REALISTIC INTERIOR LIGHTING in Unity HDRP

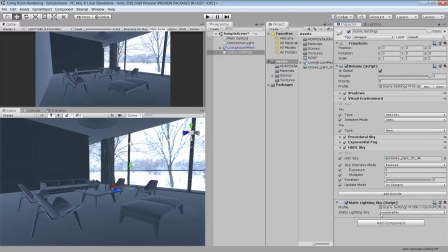Okay, so if we go back to scene setting, you can see down here in the static lighting script, it is still using the procedural sky.
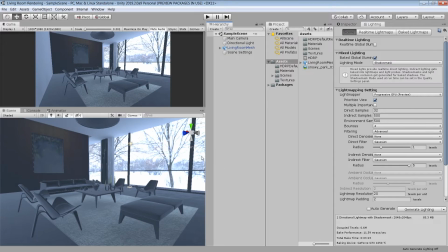So change this to HDRI and generate lighting one more time. And this time you can see we are definitely getting some skylight in our scene.
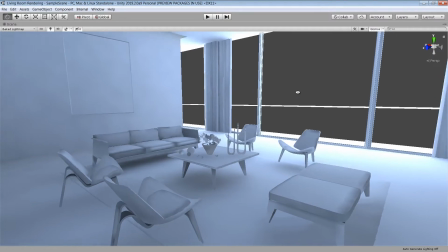Right now, don't worry about the quality. We will fix that in a minute when we bake our light map on higher settings.
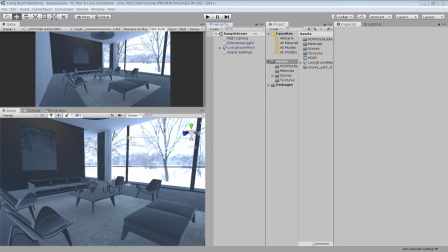Okay, next I'm gonna add a reflection prop to capture the reflection inside the room. To add that, right click. Go to light and select reflection probe.
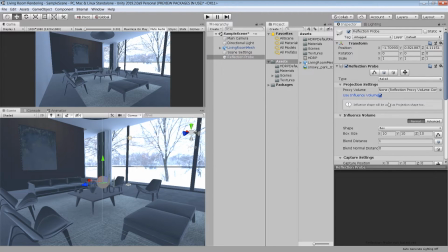In the reflection probe setting, check use influence volume, and in the shape,
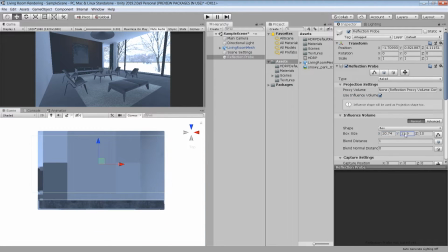use box projection, and increase the size of probe to cover the whole living room. Then click on bake to bake the reflection probe.
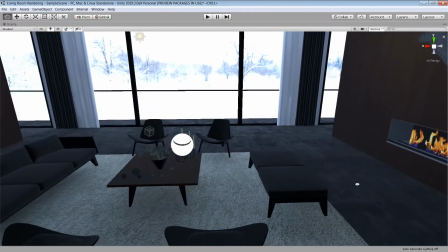Now you can see that our scene has become dark because now we are not getting those unwanted reflection from outer environment.
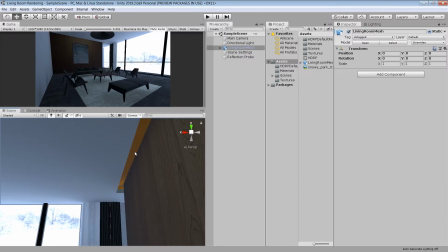Next, I'm gonna add some artificial lighting in our scene. Select this cove light object and go to its material option.
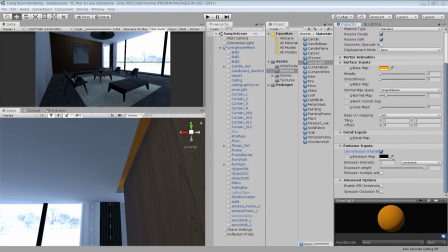In the emission setting, choose use emission intensity and set the color to orange, same as the base color, and bump the intensity to 10. Enable the emission option and use baked global illumination and generate the light map again.
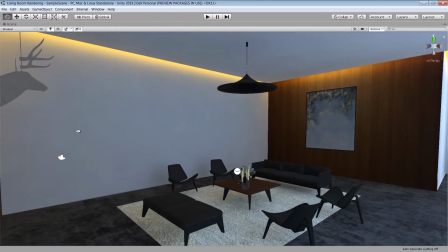And you see, now we are getting some cool cove lighting around the ceiling. Next, let's add one more light for the center lamp.
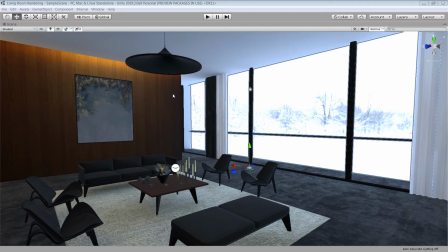For this light bulb, I'm using a point light. You can use a spotlight if you want, but I found that by using point light, I can get lighting inside this lampshade also.
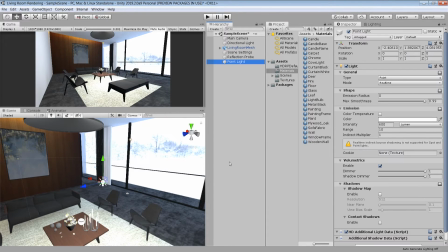Okay, so I go to light and create a point light and place it under the light bulb.
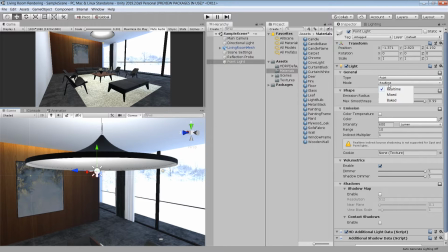Change the mode to mix so that we can change the color and intensity later.
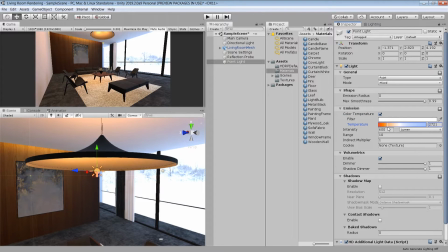For the color, I use color temperature and I use a warm color for this light.
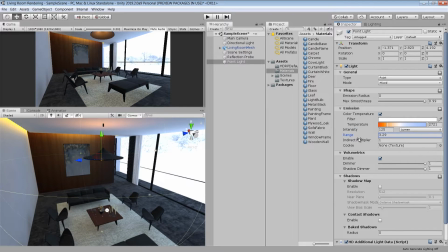Set the intensity to 125 and slightly decrease the radius.
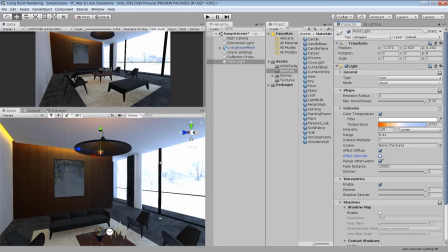Next, click on this plus icon to see the advanced option, and I turn off the effect specular option to hide the unwanted reflection on some objects. Next, enable the shadow map and set the resolution to 1024. And for this light bulb, apply the same cove light material.
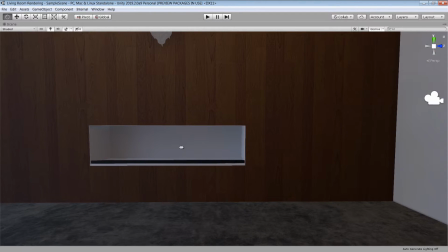Let's also add a light in the fireplace to simulate the lighting coming from the fire, which we will add later.
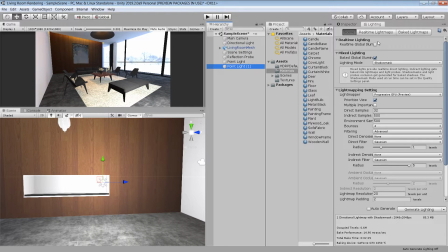For that, I'm going to use a tube light. You basically just create a point light and then change the type from point to tube.
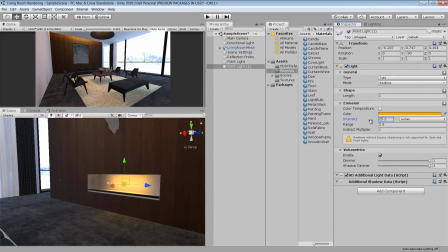And let's bake the light map one more time.
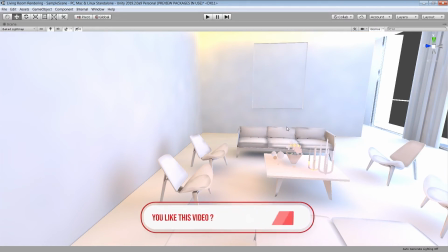And now you can see that we are getting some good amount of lighting in our scene, even though the quality is very low because we haven't increased the setting yet.
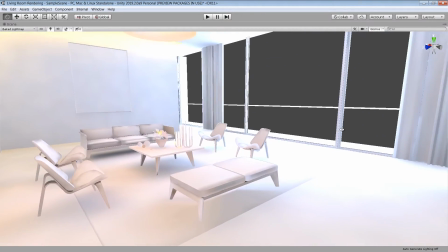And don't worry about this overexposed area. We will fix them in the post-production. So right now you only focus on the lighting.
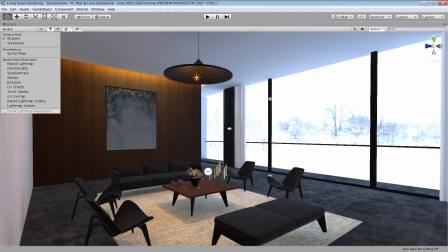Before moving further, I want to fix all the materials, because no matter how great lighting you have,
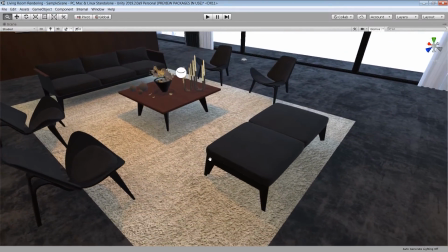if your materials are not looking good, you will never get a high quality result in your scene.
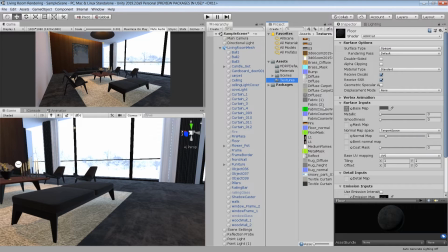So let's start with the floor material. For the floor, I have already prepared all the necessary texture using materialised software.
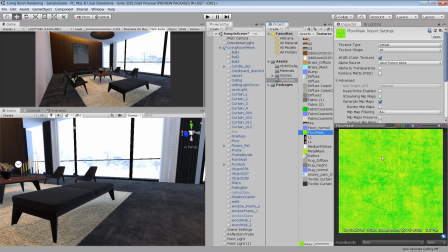If you don't know about materialised, it's basically an awesome tool to quickly generate PBR texture for your materials.
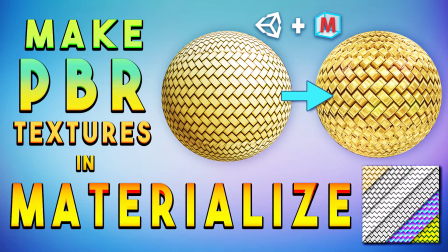I have made a complete video about the materialised, which you can watch from the I button or from the link in the description.
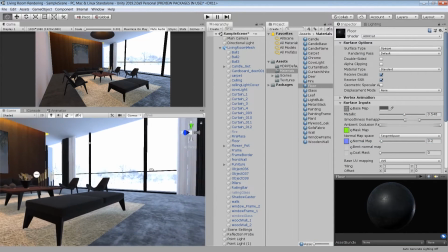Okay, so now the floor is looking fine. Let's fix other materials.
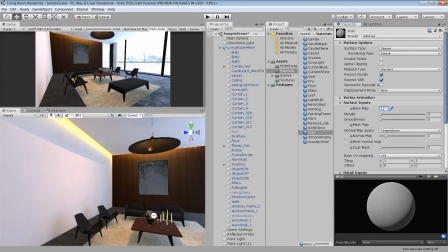For the wall, I am choosing a color close to white with little bit smoothness, and using the same material for the ceiling.
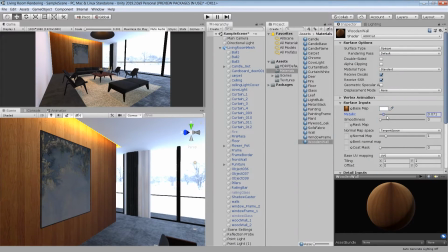For this side wooden wall, I'm gonna use blurry reflections.
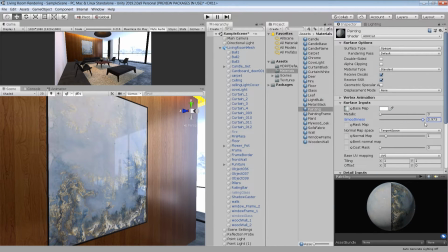Let's also add some reflection on this painting. You see the reflection are looking very nice on this painting, even though you should add a glass object in front of it,
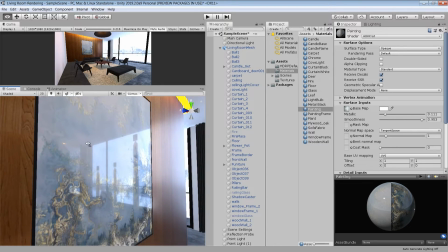but for the performance reasons, you can just directly add reflection on your texture. And for this border, I'm choosing a darker color.
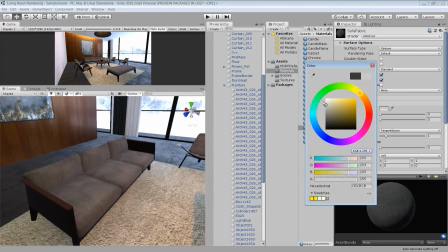You see that when I fix the color multiplier for this sofa material, the fabric texture is now looking very dirty because of the low light map resolution.
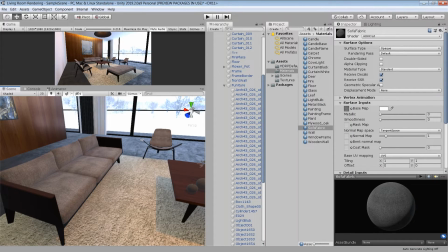But don't worry about it, we will fix it in a minute. For this sofa,
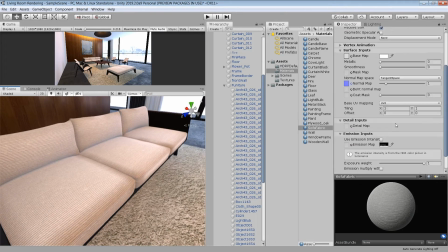I'm gonna use fabric texture from the Unity's measured material library, which by the way is really very cool.
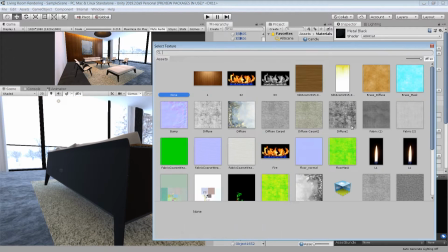For this metal material, I have also prepared a mask map from the materialised software, so let's set up that also.
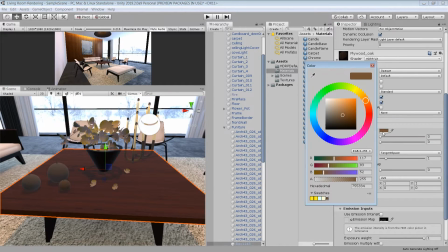Let's have some reflectivity in this wood material also.